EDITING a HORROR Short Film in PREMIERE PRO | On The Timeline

Hi, I'm Mark, and welcome back to On the Timeline. It's a show where we break down the editing of our recent short films. And this episode, we're breaking down our recent horror short film, Redacted. And if you haven't checked it out yet, you should probably go do so before watching this video, because there's going to be big spoilers ahead. Alright, let's get on the timeline. So here we are on the timeline, and just a note here, I was the offline editor for Redacted and Yaku was the online editor, meaning that I laid down the general shape of things, general sort of pace of things, and then Yaku went in and really refined that pacing and tweaked and changed shots here and there. It was really a good collaborative effort, and I really recommend actually working with an online editor or with an offline editor and really establish that good collaboration, because your edit is only going to be better for it when you have as many eyeballs on it as possible.
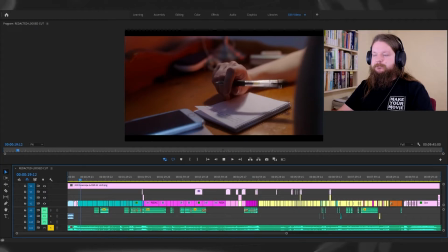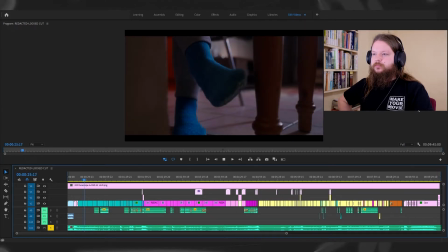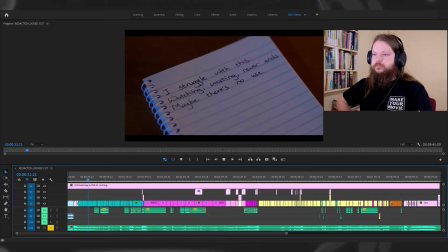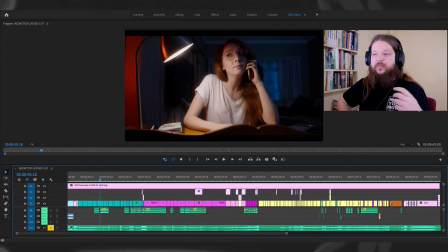1:30 What is really important with sort of a genre piece like horror is establishment, and especially in a film like this that has a lot of sort of recurring elements and the whole film is sort of cyclical, and this sort of the past and the present speaking to one another, is there was a lot of attention paid to how long we hold on shots for in the beginning so that it doesn't sort of feel contrived, and we're sort of doing subtle clue giving to the audience as to what is going to happen and what will repeat later on.
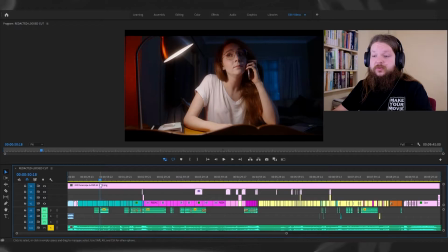2:07 So for example,
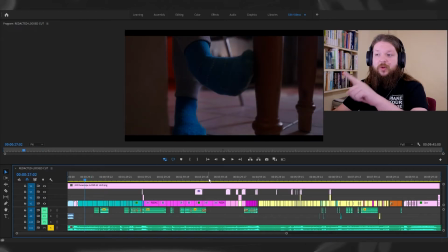2:08 what was actually funny was a lot of conversation about how long to leave this foot shot on, because obviously we come back to it later on and then there's the first scare where her foot gets grabbed. So it may seem sort of inconsequential, but in the context of the scene, when you're sort of setting up a scare or setting up an element in the film, you don't want to make it seem like it's sort of there on purpose.
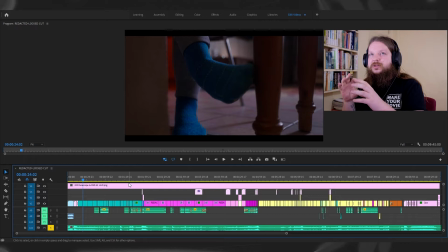2:36 It really was a fine balance of making it sort of seem natural, but also seem, like something foreboding was going to happen. It's all about that anticipation in the context of the scene, in the context of the whole film, and in the context of the theme and the sort of driving force of the narrative.
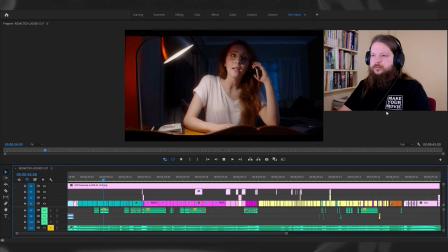2:59 Hello?
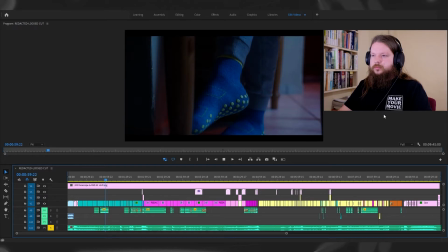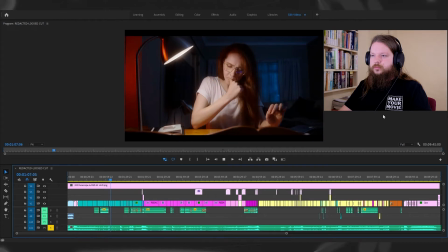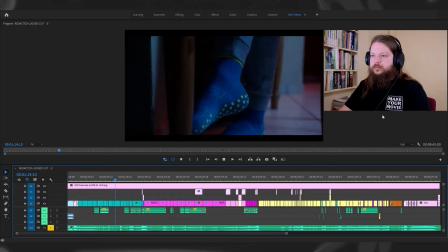So for that first scare there, it really reflects sort of the way drama works and the way comedy works, is that kind of like rule of threes. You have that first act, second act, third act. You have one shot of the foot,
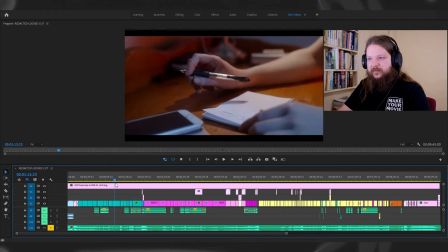3:43 then you have another shot of the foot, and then you have, the payoff where the actual scare happens. You really want to think about sort of using a sort of structure like that. 2 shots, it felt too intentional and sort of contrived. 3 shots really leads into the sort of intrigue of like what is going to happen, but it also sort of lends the audience a sort of sense of complacency, because we see the shot of the foot for the second time and nothing happens, and it's kind of like, oh, okay, we're just, seeing this shot again.